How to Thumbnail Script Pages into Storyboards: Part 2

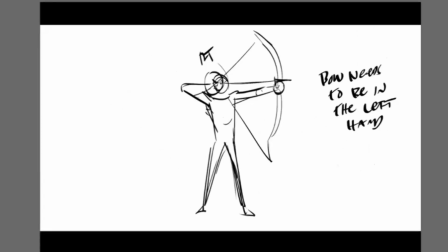And the reason why I want to have the left arm holding the bow is that I think I get better facial acting on this shot.
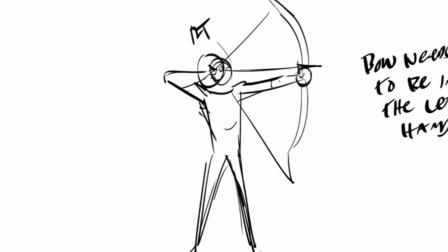And that's something I failed to mention to you guys. So let's just turn this down.
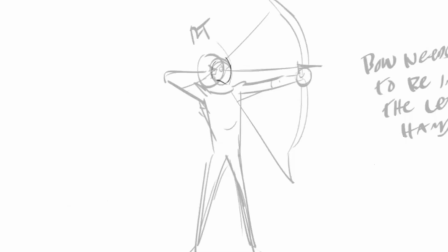If I shoot like this in this angle here, and I have his right hand holding the arrow, I can see his face very clearly because I don't have his right arm blocking him.
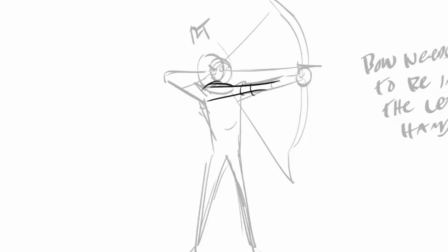So if I just did this, for example, if I chose to put this arm in action instead, then I'm risking maybe blocking his face. I know I have the hand blocking it, but somehow I feel like this is probably still more effective. And I'm measuring, I'm weighing a couple of different options here, everybody.
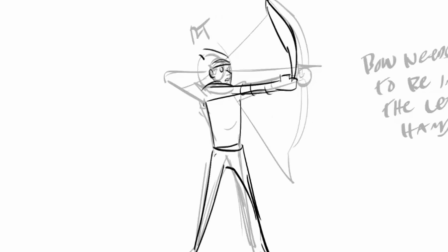And one is, if I choose to do it like this, and this is a good example of working these ideas out before you actually execute the actual idea. So we're actually kind of working out together. If I chose to put the arrow in this arm, that means that the arrow, the trigger arm, is going to be the one that might be hidden from our view. Fingers kind of hold like that, and it might be okay. And there's something about this, I just feel like it closes his body off more in this shot. I don't know, something about this angle, I don't find it to be as intriguing. And it's something about having him in this angle where the front of his body is opened up to camera.
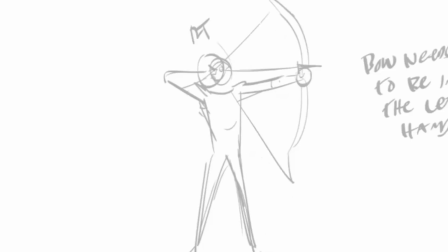I feel like it's just, it's easier for me to read and see the character. So I'm choosing, for this reason, to have him shoot in this direction with his front being exposed.
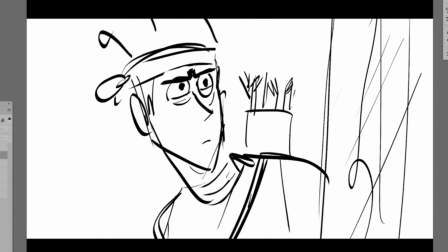So with that choice made, I've got to now go in and make the correction.
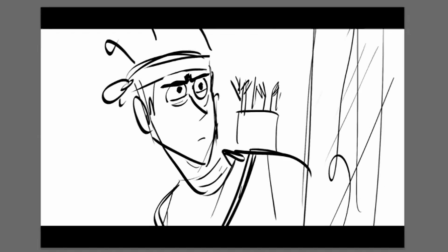I can't use this arm, which means I have to use this arm, the right arm, to grab my arrow.
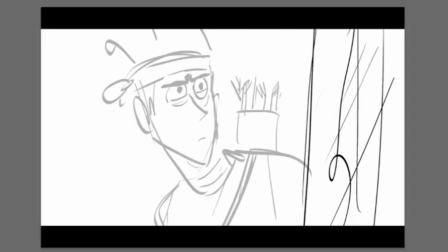I'll just turn his face down a little bit so I can see what I'm doing. I'll turn it down, and then I can add basically a hand coming to grab an arrow.
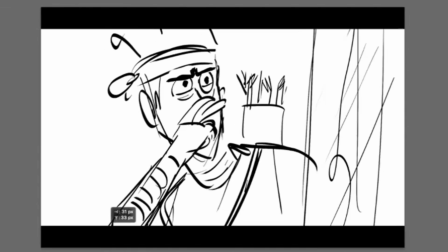So the hand comes up like that. It looks a little weird, but I'm going to say I'm happy with that drawing for now.
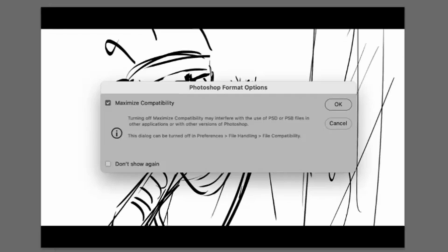It's just about telling the story. I want to get through this quickly. Let's say he grabs the arrow.
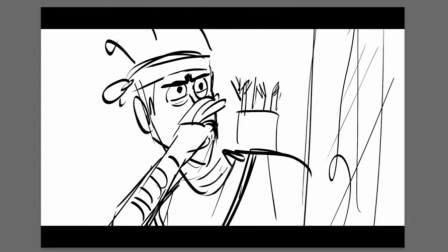I'm not going to draw the entire pose of him grabbing it, but suffice to say it would look something like this. I would have the arrow being pulled like that, hand attached to the shoulder, 2 fingers.
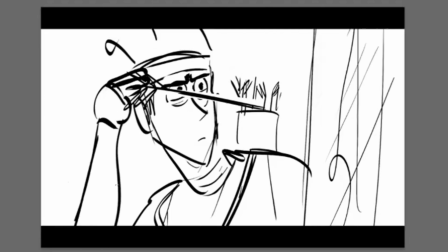It doesn't have to be perfect. It's just got to be clear enough. So he grabs it like that, pulls it down. And then what I would do, I'm thinking to myself, okay, I need to eventually get to some kind of shot like this or like that. So what I'm going to do is, and I'm thinking in my head, that as he moves,
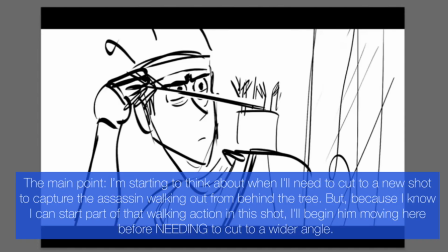as he begins to step out from behind the tree, that can be an ideal time to cut on action. When you cut on action, the cuts become less visible. And it's probably really the bigger story point is, I can't tell the story any further than this.
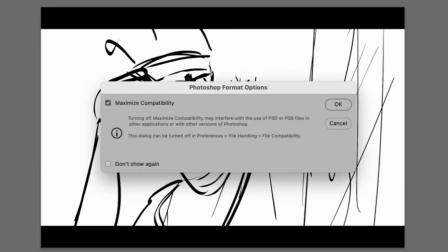I don't want to be super tight as he's shooting with the arrow.
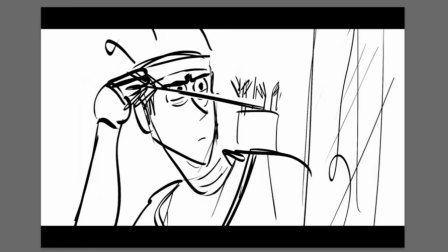And I also thought, okay, there might be some cool action of him loading the arrow and going behind a rock or hiding behind another tree. So I have to think about that too. And so as he does this, and he's going to start stepping out from behind the tree,
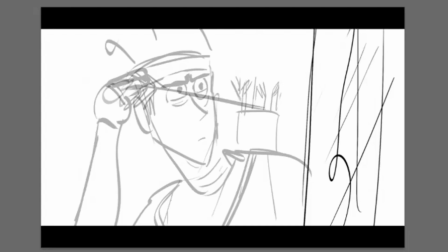I know I need to have him step out. So I'm imagining the camera panning to screen left in order to capture this action,
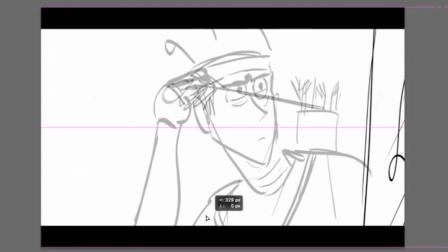which means I have to move the tree. This whole thing, I'm going to move over that way to imply that I'm moving him out from behind the tree.
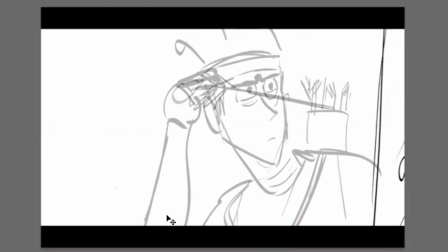So I'm going to start sliding his body like this. So I'll move that. And just by doing that, you can feel that he's coming out from behind the tree.
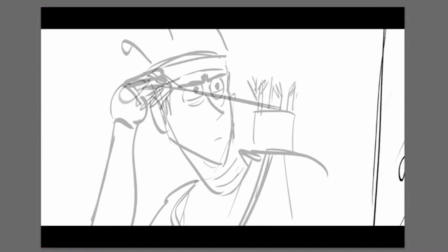I'll bring his body out like that. So we can see him coming out like this. And I'm going to have to visualize in my head, what does it look like for my dude loading up his arrow? And typically, I think they load it up down by the bow is still below them. So maybe I'll have this hand with the arrow.
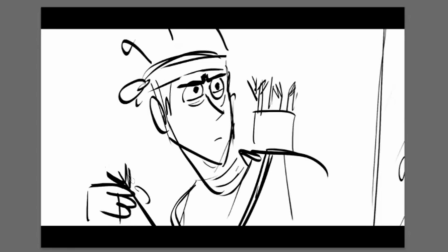He's holding it like this. He'll lower it like that. So we have that action right here. And then this arm is going to be seen a bit more. And I know I could tell the story in this shot.
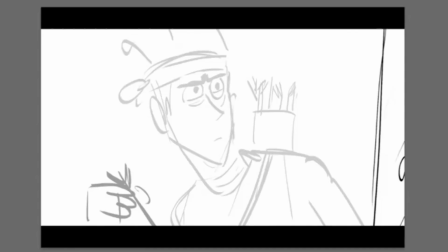Honestly, I probably could do this. I could probably have him ultimately step back a little bit from camera. But what I don't like is now I have to really cheat, like maybe the forearm, thumb, fingers, arrow.
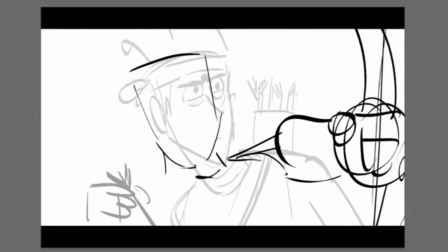And I don't want to do that. I just don't like that.